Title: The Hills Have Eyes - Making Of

We're going to be taking her eyes and warping them apart, kind of expanding the bridge of her nose and her forehead a bit and kind of expanding her cranium.
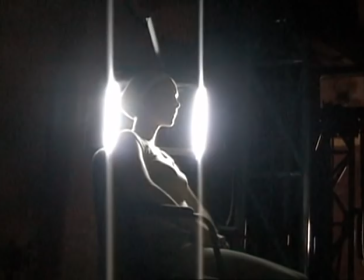1992s
So before I came out here, I took our actress, Laura Ortiz, who plays Ruby, to a scanning facility called Cyber Effects and did a 3D scan of her forehead. You know, for the most part, it's a two-dimensional effect, you know, just stretching her face. But if she turns her head like this, it's going to give the effect away.
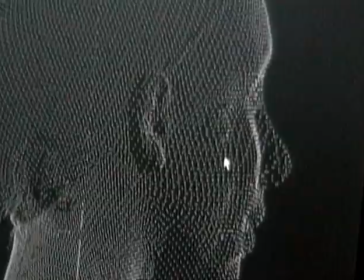2009s
So we want to do a transition from a 2D warp into a 3D model so that,
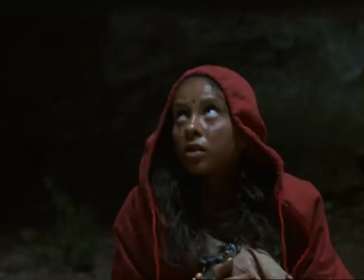2014s
you know, we can have her cheekbones looking correct and not, you know, kind of preserve this bone structure, you know, that she has. I think effects, as far as creating digital characters, have been pretty transparent as far as being digital characters until now.
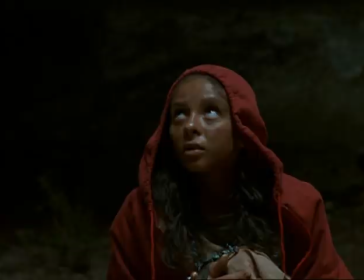2027s
And what we're doing with her is a lot more subtle than that, where it's a freakiness that defies the human perception of what another human looks like. That is a genuine bona fide human and not a wireframe model.
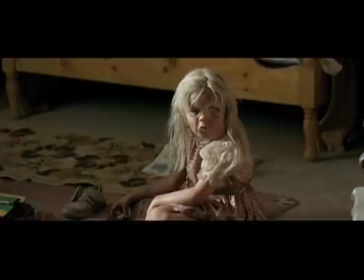2039s
We use exactly the same technique on the little girl who say, Mister, won't you play with us? Because the shot was very short, we decided to make it bigger, to have something scary very suddenly, you know.
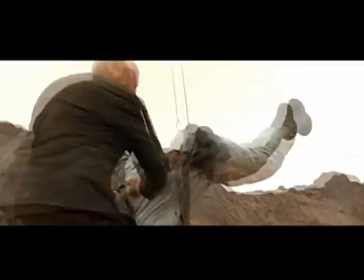2055s
In the second, as you see the girl, you say, wow, what is that?
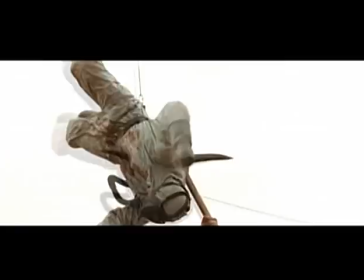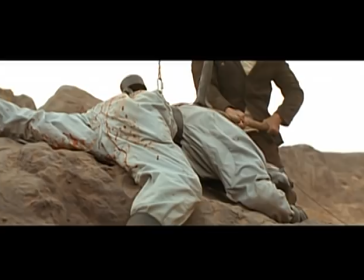2066s Three, two, one.
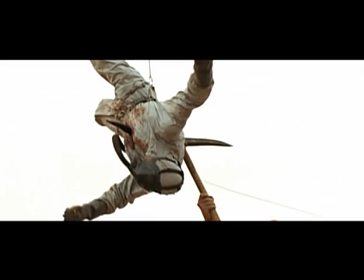2071s
It's not really obvious, but a lot of shots in this movie are made with CG. It's using visual effects a little bit more than we have seen in a lot of other horror films,
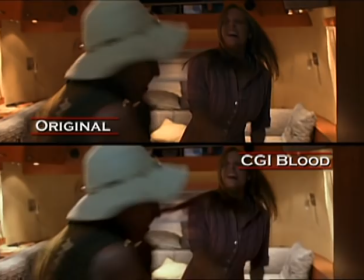2083s
and I think a lot of other horror films have tended to be a little gluttonous about the use of them, and I think this one is using them a little more intelligently.
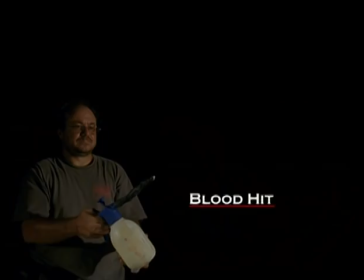2089s
Taking things like Lynn hitting with a frying pan and augmenting the blood a little bit more with visual effects just to give it more of a wallop.
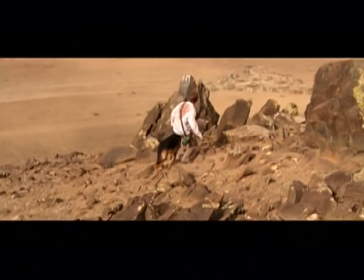2097s
And then things like the matte paintings, I think, and taking this desert environment and extending it with this town that we're constructing and building a matte painting around it and constructing this environment and the craters that we see.
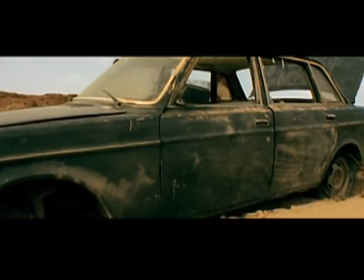2108s
It's opening things up, but keeping it very realistic.
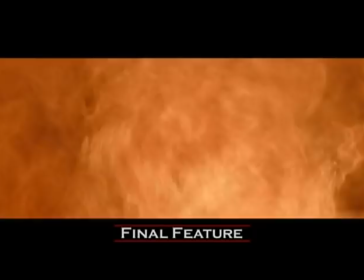2116s Ah! Ah! Ah!
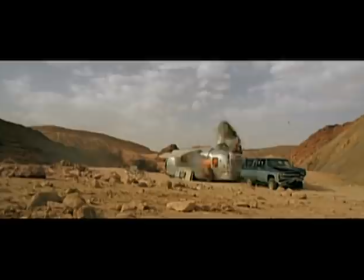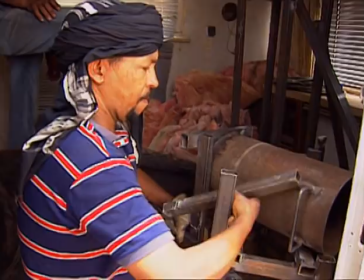2128s
The trailer explosion was one of these scenes where you are just one take, and it was of course very important to do it well.
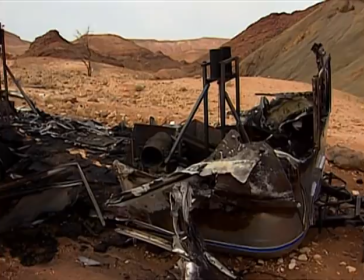2135s
I mean, that's the end of the movie where our protagonist knows that they survive to this awful experience.
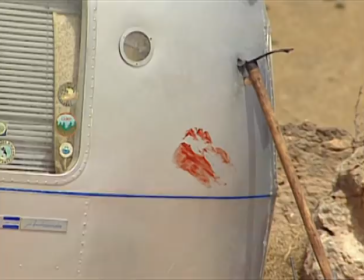2142s
Today at least we're going to explode this trailer, which is very good news.
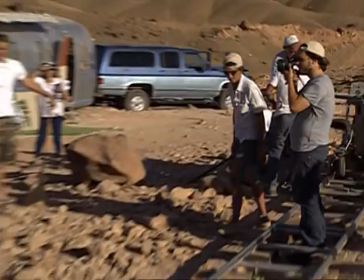2147s
After spending so much time covering all the angle, covering all the action, so much stuff going on around this trailer, because this is really the main location of the movie. And today to be able to make it explode is a big relief.
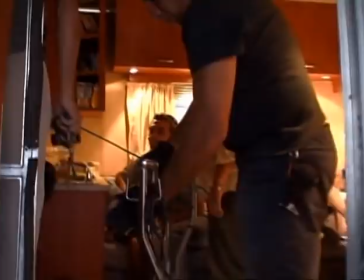2161s
And it's kind of moving to see this trailer explode. Even if we're going to next week on stage and make all the scene inside the trailer, but it won't be the same trailer.
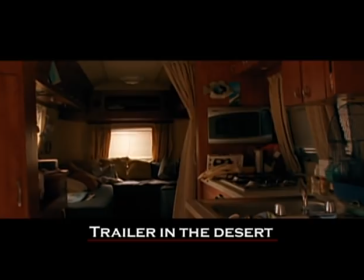2169s
This trailer was so small, so hard to work with. And at the same time, I mean, I'm kind of attached to this heap of shit.
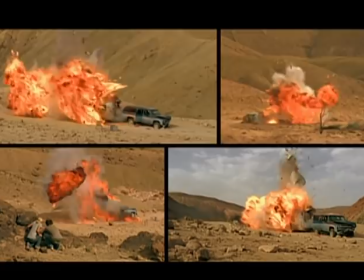2178s
We got just one take and we managed to do it. It was a great explosion. Action is nothing without music.
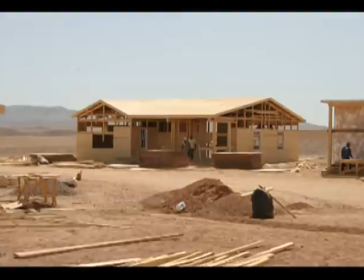2186s
We had this amazing chance to work with Tom and Andy, and they really get exactly what we were looking for, which was a way to
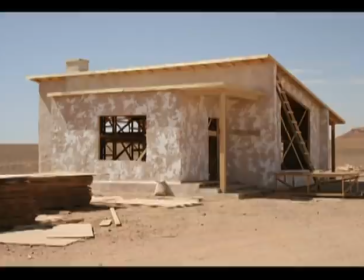2194s
reinvent the Western vibe, the Ennio Morricone kind of music in the Sergio Leone Western,
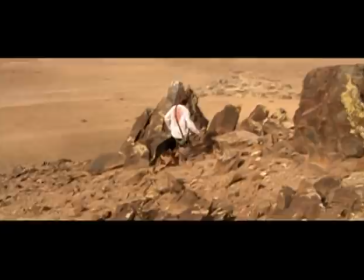2201s
kind of Once Upon a Time in the West. This kind of huge orchestral music, because of the landscape and because of the open space, but in the same time,
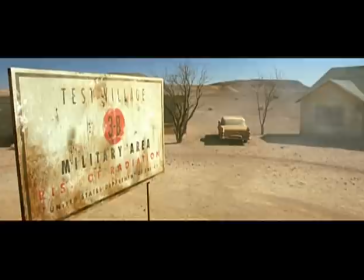2209s
something which still like very creepy and scary and ominous, with some kind of electronical,
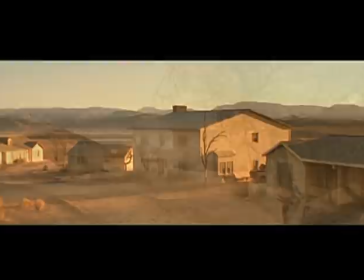2216s
very strange sound.
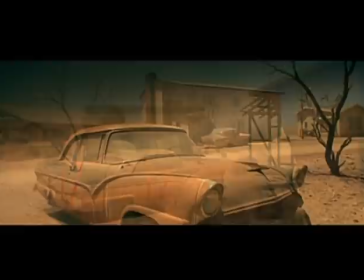2218s
And when we arrive in the village, you can really feel the music, you can really hear the electric guitar, and we are really in the Western now.
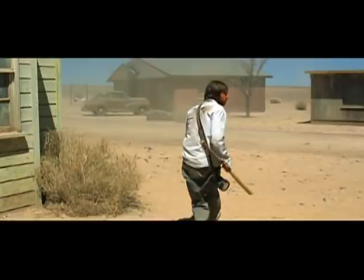2229s
The interesting thing with this desert village was this creepy environment.